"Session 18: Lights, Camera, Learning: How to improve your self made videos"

All right. All right, well, thank you everybody for joining me today online. My name is Jason High. I am the academic videographer here in the Division of Extended Learning. And part of my responsibilities are to work with faculty here on campus to assist them in producing videos, primarily course introductions and a little instructor bio about themselves for their online courses. I don't record lectures, that's more faculty driven than myself, but I'm here to accentuate online courses here that we offer at SUNY Oswego. So I'm going to go ahead and share my screen and we'll get started.
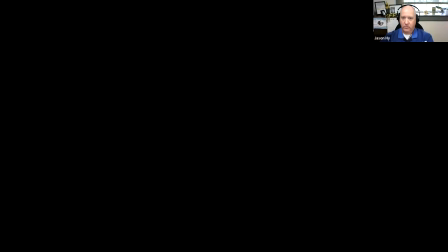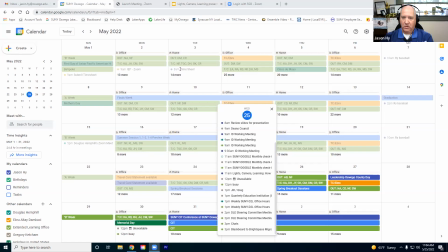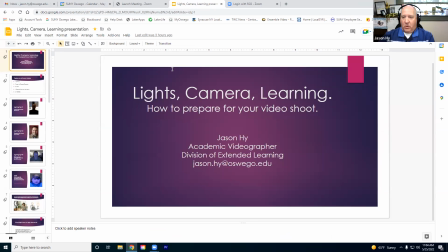[0:54]
So, start the slideshow.
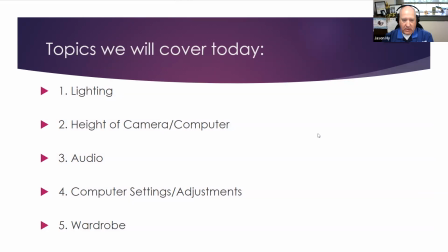[1:04]
So we're going to cover a few topics today. We are going to touch on some lighting. We're going to try to improve some things that you would do to light your videos properly. Another thing we're going to touch on is the height of your camera and or computer that you use at home or in your office for your self-made videos.
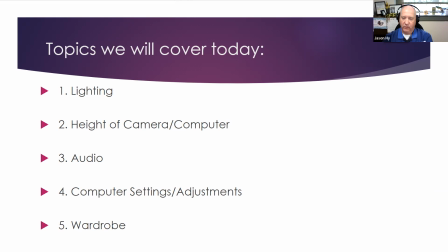[1:24]
We're going to give you some tips on how to improve your audio, some tools, some microphones we'll go over, things of that nature that will improve the audio of your videos. Some computer settings and adjustments that need to be made if you're using a computer in your house or in your office.
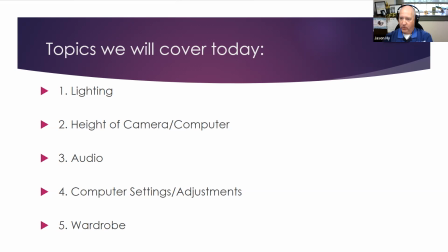[1:41]
And the wardrobe that you will be wearing for your videos. Some good, some things that you should avoid.
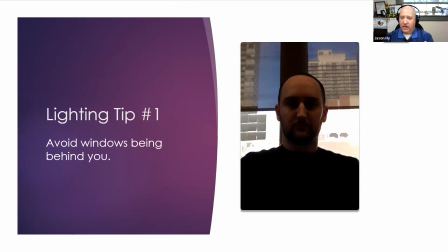[1:54]
So tip number one, you always want to kind of have a key light on your face. I'm just using the room light over myself right now, which is kind of lighting my face pretty evenly. This gentleman is using the outside sunlight and really has nothing on his face.
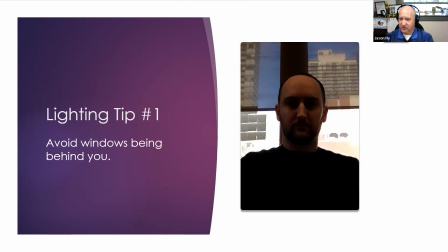[2:12]
So he's what they call in the television business backlit. He almost looks like a shadow. He needs to turn his chair 180 degrees and maybe have his laptop on the windowsill. Use that light to his advantage. We'll get into that in a little bit.
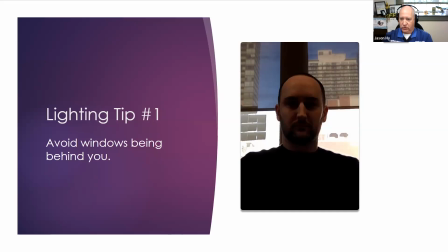[2:32]
But it kind of gives the shadow look to a person that's producing their videos like this gentleman. This is something I would not recommend.
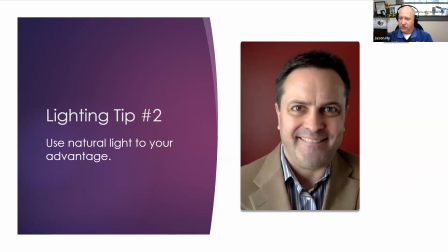[2:45]
This gentleman is using the natural light or the sunlight to his advantage. It's a very soft light, as you can see. It's shining on his face very evenly, like myself. But he's using sunlight. I'm using fluorescent light. He also has a nice colorful backdrop,
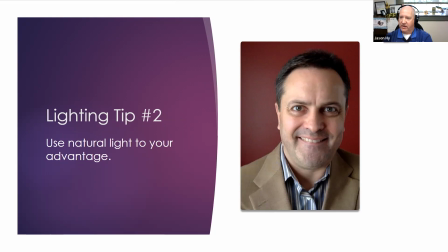[3:04]
which I would recommend as well to make you kind of stand out instead of a drab, light white wall or a tan wall. It just gives a little bit of depth of field and it makes him pop from the background.
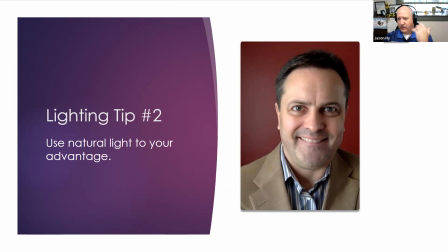[3:19]
His face would almost blend into the wall itself if he were to be sitting in front of a white or a light tan wall. So if you have a nice colorful wall at home or in your office, even a bookshelf in your office,
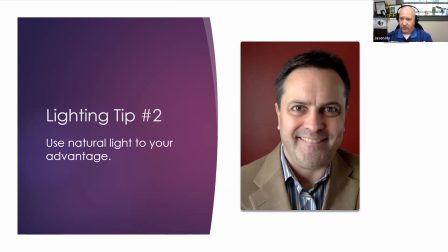[3:33]
it'll make you really stand out and give you kind of a three-dimensional kind of a look. I would recommend doing it.
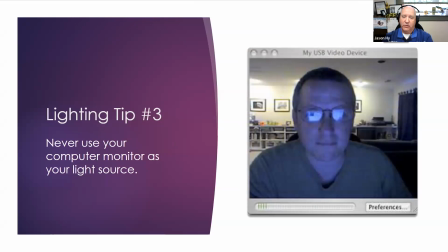[3:43]
Lighting tip number 3, never use your computer monitor as a light source. And there's a reason. So the computer screen, it sends off a light temperature of 5,600 Kelvin, which is similar to sunlight right outside the door.
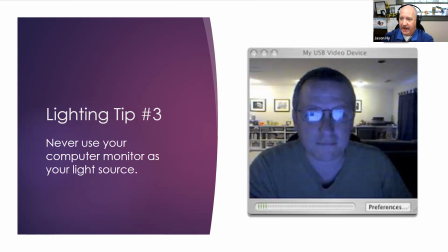[4:03]
So what the computer screen is doing, it's clashing with the fluorescent lights above.